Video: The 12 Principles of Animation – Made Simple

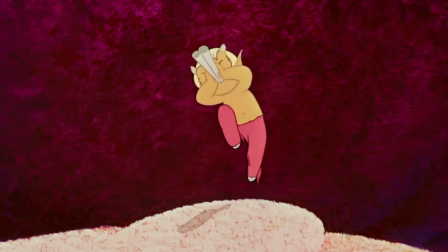Basically, this principle will make your animations look more fluid and real, and of course, this will make the audience identify more with what is happening in the scene.
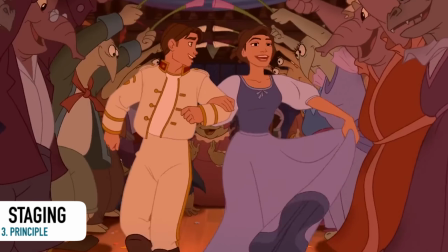Now, let's talk about staging.
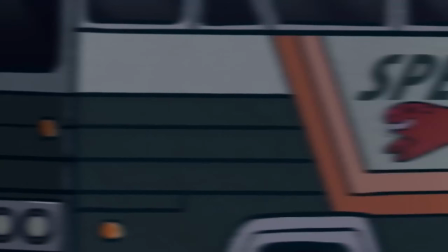Staging is the way you prepare the whole scene, from the placement of the characters, the lights, to the elements of the background and the foreground.
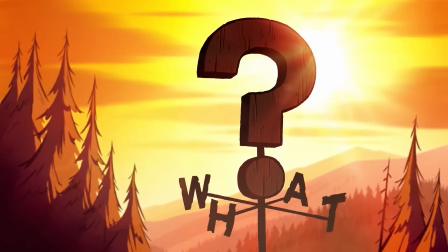All of this will depend on the characters and the feeling you want to convey in the scene.
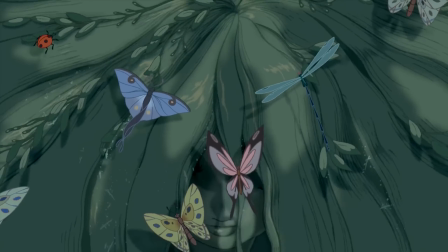A good practice for this principle is to know the camera shots and to know how to create storyboards.
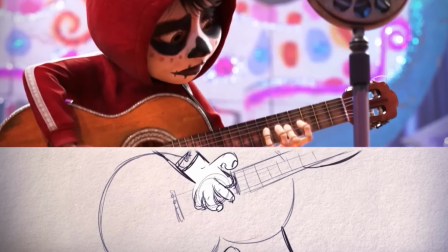If you are interested in a video about how to create storyboards for animations, just let me know that in the comments so we can talk more about it.
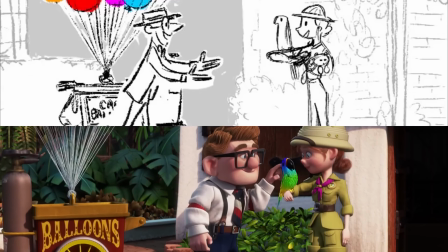Now, what would happen if we don't have good staging?
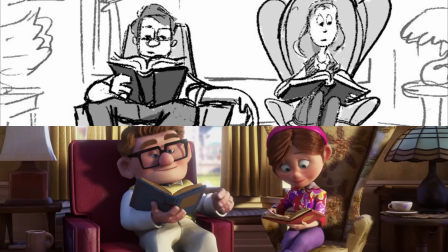Well, without this, our characters would be completely lost, as well as the linearity of the story.
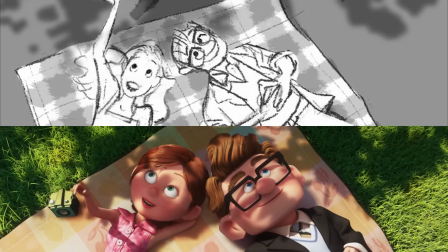And this would cause confusion in the spectators.
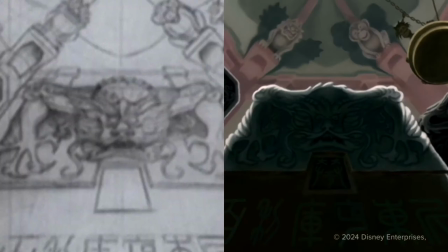That is why you really must focus on what you want to communicate to the audience. avoiding unnecessary details in the scenes and actions.
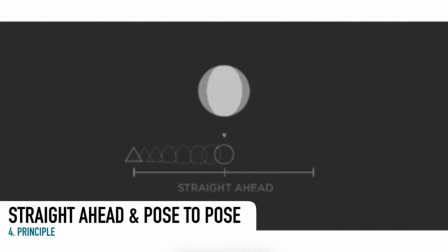Straight ahead and pose to pose. So here we'll find two different ways to animate an action. The first one, the straight ahead technique, requires animating the whole action, but with one detail.
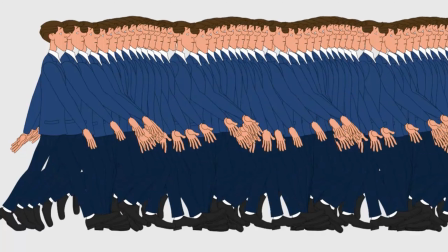It must be done in sequential order.
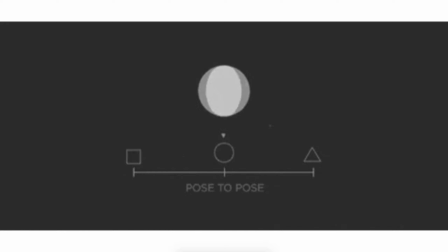Now the pose to pose technique is a little bit more complex because it involves drawing the key poses first, which are the first and last drawing of an animation.
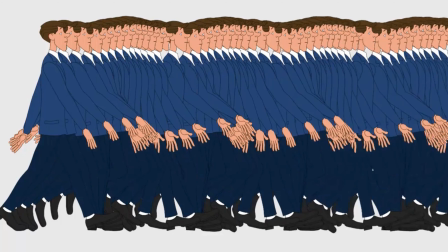But in these cases, it is also very common to add some other images in between that will help you as a guide,
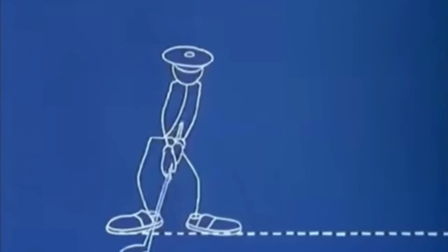mainly for really complex movements.
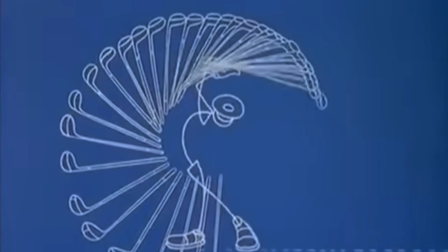Once you have these 3 or 4 key drawings, you just simply complete the entire sequence by adding all the intermediate drawings to have more fluidity.
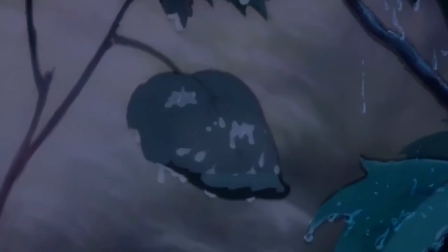For example, fire, water, and other fluid elements are often animated using the straight ahead technique,
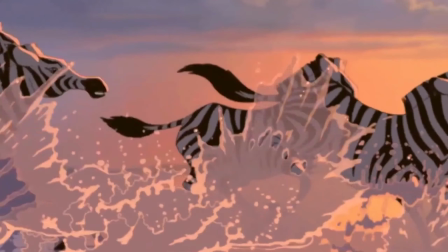and actions that require tight structure or timing are often animated using the pose to pose.
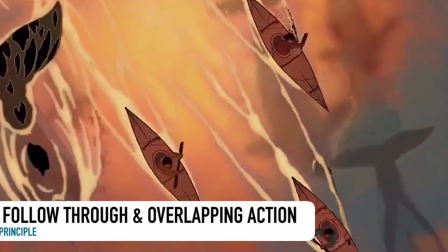Follow-through and overlapping action.
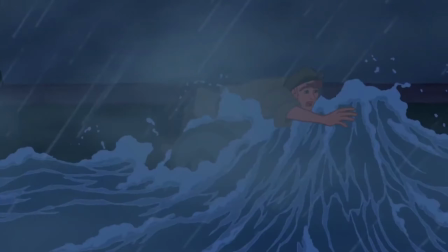Follow-through and overlapping action are two animation techniques that emphasize 3 types of actions: motion, momentum, and inertia.
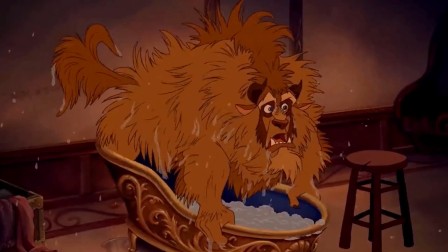The follow-through principle, for example,
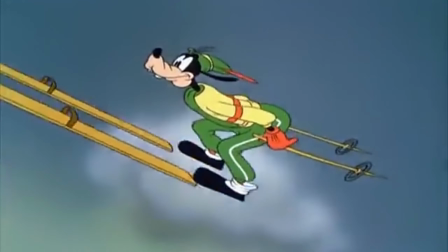it refers to the notion of that when a character stops, there are different parts of the body that will continue to move for a few seconds before reaching the final resting positions.
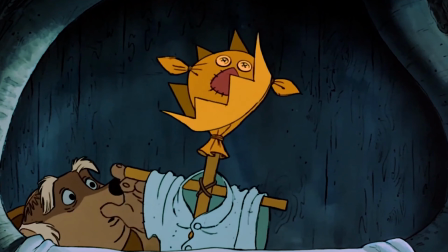This is a fundamental animation technique used to simulate inertia.
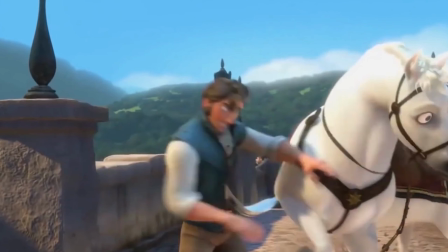It refers to the natural delay that occurs when parts of a character's body or object continue to move, even after the main action has stopped.
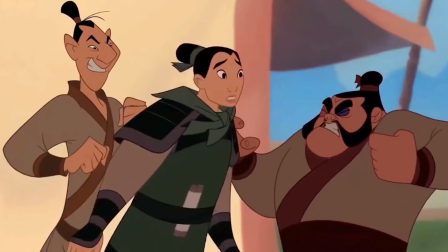On the other hand, we have the overlapping action. This one is very similar but executed differently.
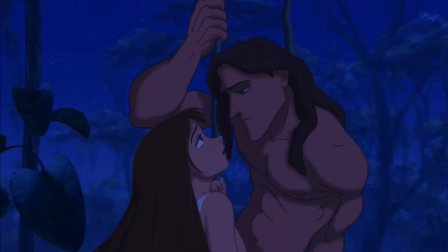Overlapping action refers to the idea that different parts of a body or object will move at different speeds.
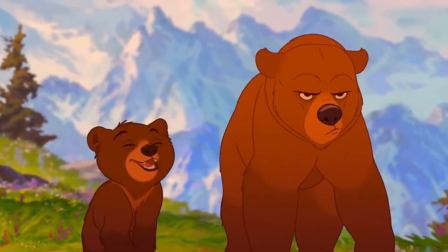In real life, nothing moves all at once.
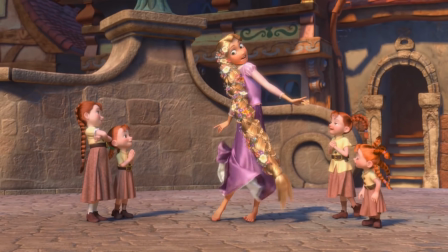For example, when a character turns their head, the torso moves first, followed by the neck, then the head, and finally the hair or any loose clothing.
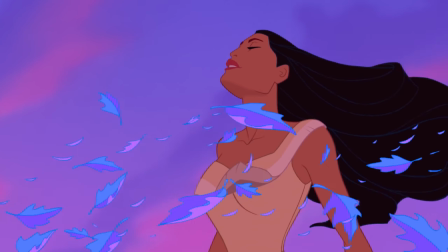All these overlapping elements create a smooth, flowing movement that feels more convincing than a rigid mechanical motion.
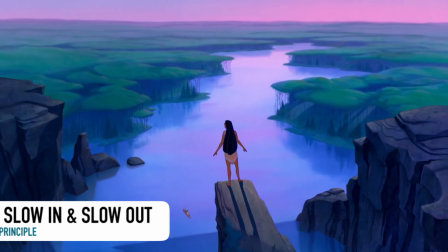Slow in and slow out.
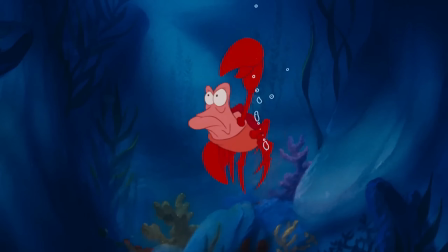We already talked about this exercise in another video, so if you want to check it out, I will leave the link in the description.
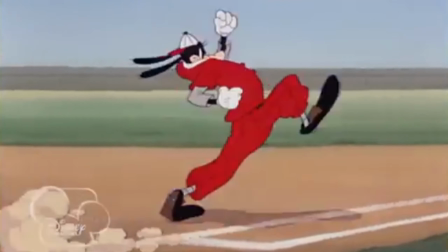So, this animation principle refers to how all movements begin slowly, build momentum, and then finish slowly.
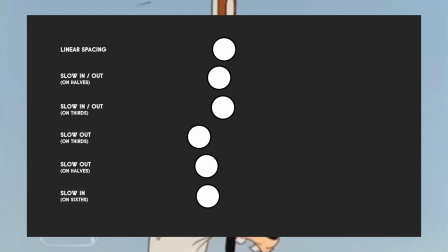Basically, easing in and easing out of the action.
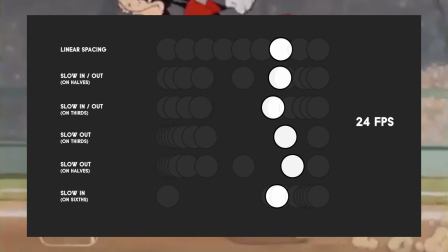This means that when the action starts, we have more drawings near the starting pose, 1 or 2 in the middle, and more drawings near the final pose.
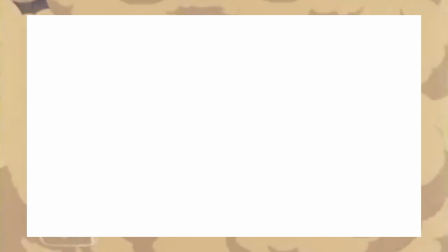Slow ins and slow outs soften the action, making it more lifelike.
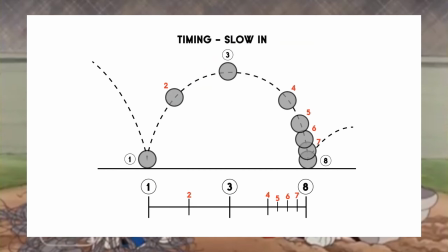But we have to remember that these days, and mostly if you are using bones in Moho, to achieve slow in and slow out is a matter of changing the motion curves.
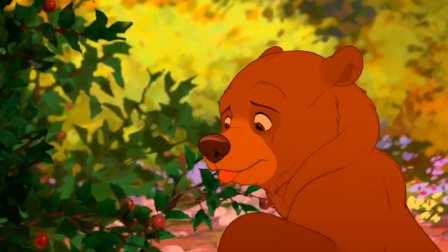Again, the bouncing ball exercise is a good practice for those who are just starting out.